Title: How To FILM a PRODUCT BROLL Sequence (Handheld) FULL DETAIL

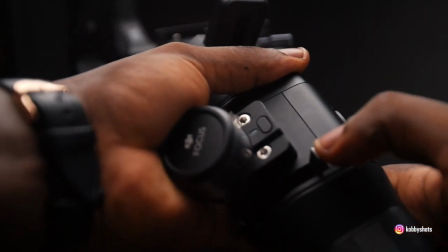(26:26)
sure that I lock it up also capture that in video.
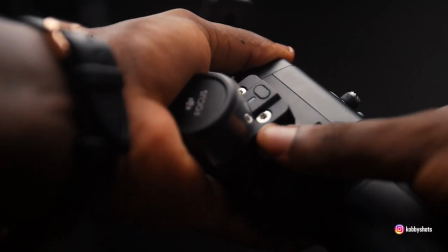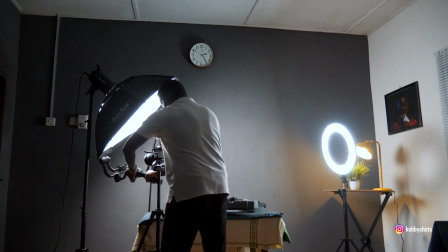(26:35)
In the video I did a speed ramp of me turning the gimbal over after attaching the battery.
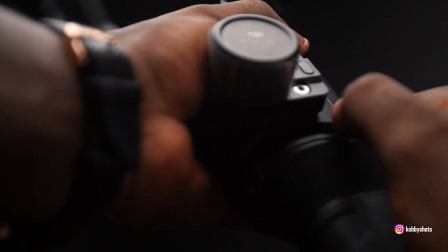(26:43)
I did a quick speed ramp to
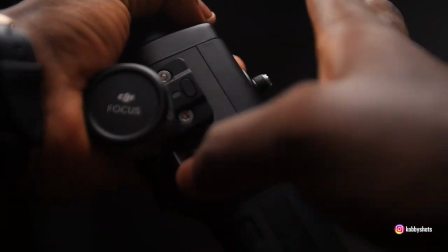(26:48)
lock up the battery to the gimbal okay I'm
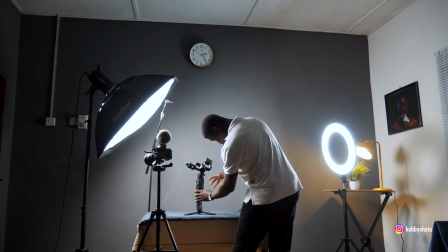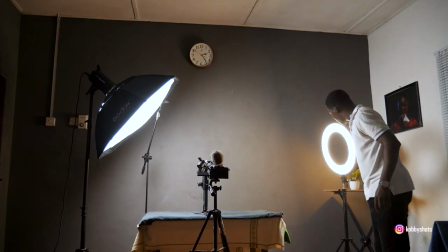(27:02)
gonna change the temperature of the
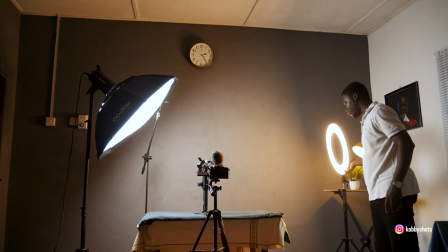(27:09)
kicker light turn it even some more to this side
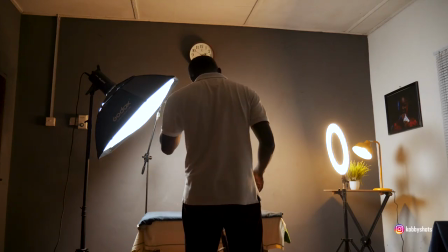(27:17)
all right so one thing that you notice is that the light is spilling all over the
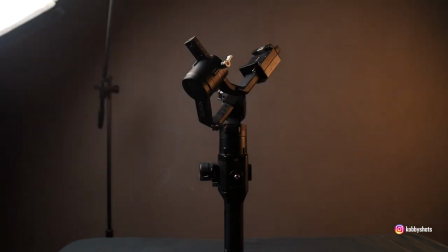(27:27)
background which isn't looking very good for us so what I'm going to do is I'm going to position the light and
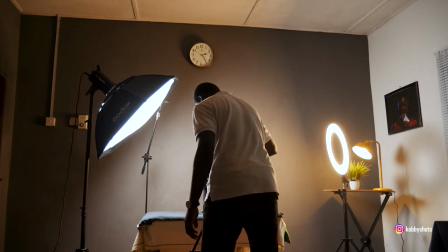(27:35)
shoot it or point the light towards the camera little bit but still make sure that the light doesn't get into
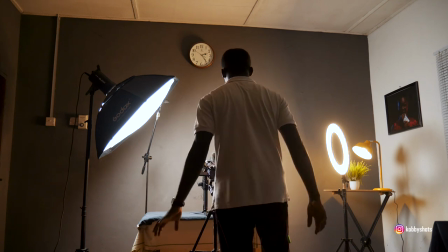(27:41)
the lens otherwise it creates some unwanted lens flares that we are not going to be happy about All right,
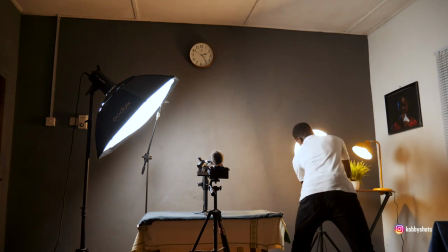(27:49)
so I'm switching it this way to
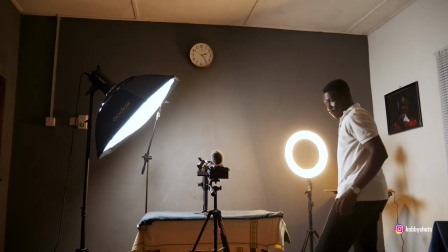(27:56)
reduce the light fall off against the power and
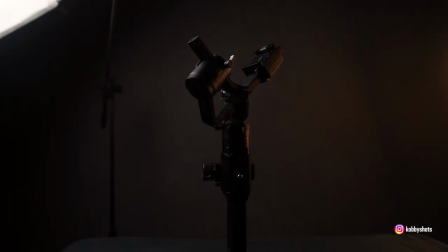(28:03)
reduce the exposure as well.
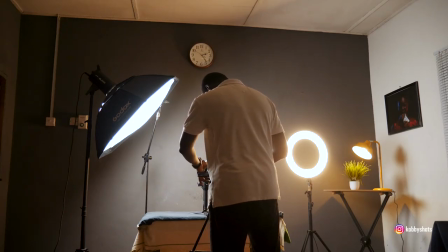(28:08)
As exposure is reduced,
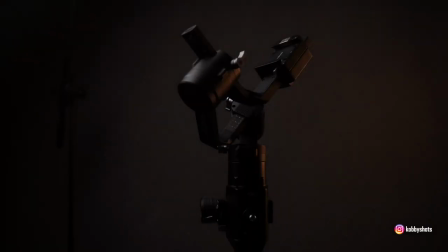(28:11)
we have to bring in the light even close so
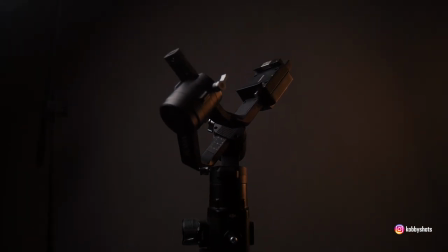(28:19)
that it increases this influence on the gimbal all the products okay
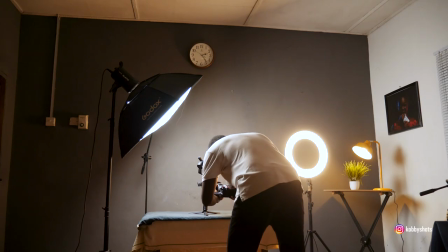(28:30)
so what you see is the gimbal itself with all the lights position where it's supposed to be so
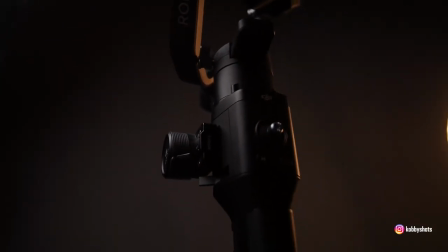(28:42)
that you can view and appreciate the beauty in the
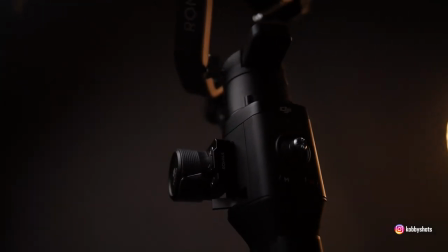(28:47)
design so we're gonna do some camera movement like we did before,
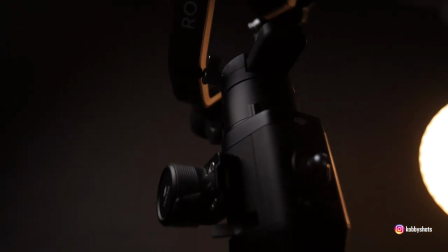(28:54)
from the beginning.
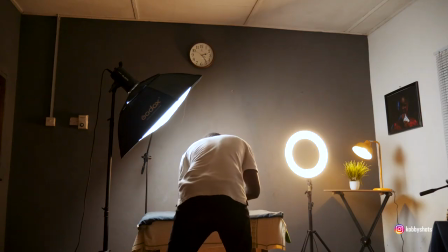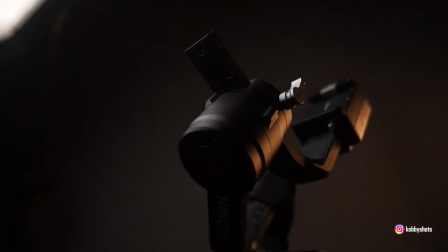(29:02)
Rotate like that and right push in like this.
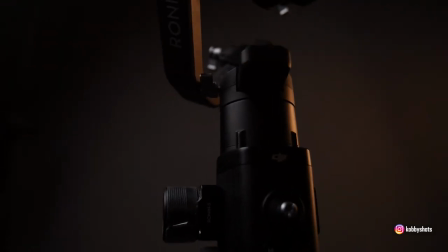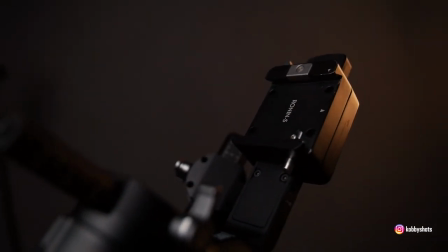(29:13)
Getting more shots like that. I really appreciate the warm tones the Kika is giving us.
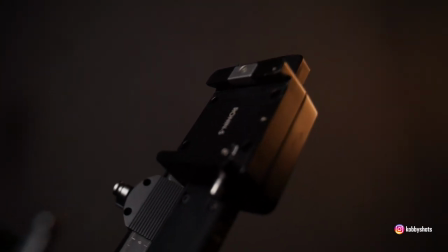(29:21)
It's giving us separation of the lights.
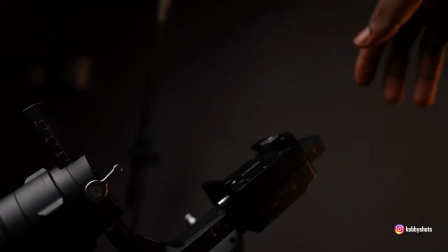(29:27)
The key like it's giving us cool tones and the kicker is giving us these nice
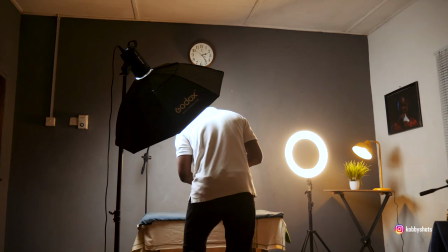(29:33)
warm tones for nice appreciation and dynamism so I can rotate this way
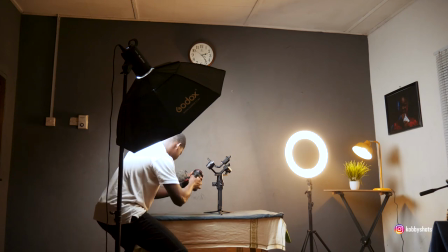(29:39)
you notice how smooth I move with just my knees and not move my arms
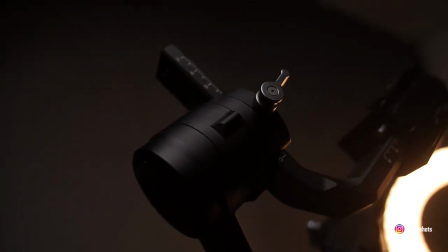(29:45)
keep your arms as stable and as in place as much
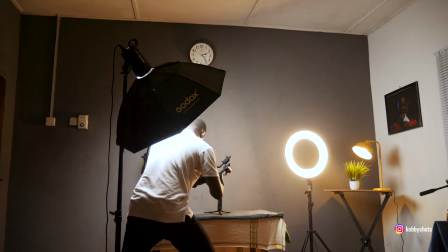(29:51)
as you can and use just your knees like that to create that rotation
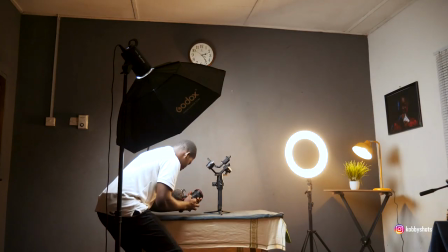(30:01)
you do the same rotation camera movement over here
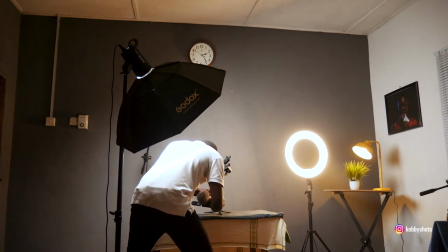(30:09)
on the gimbal okay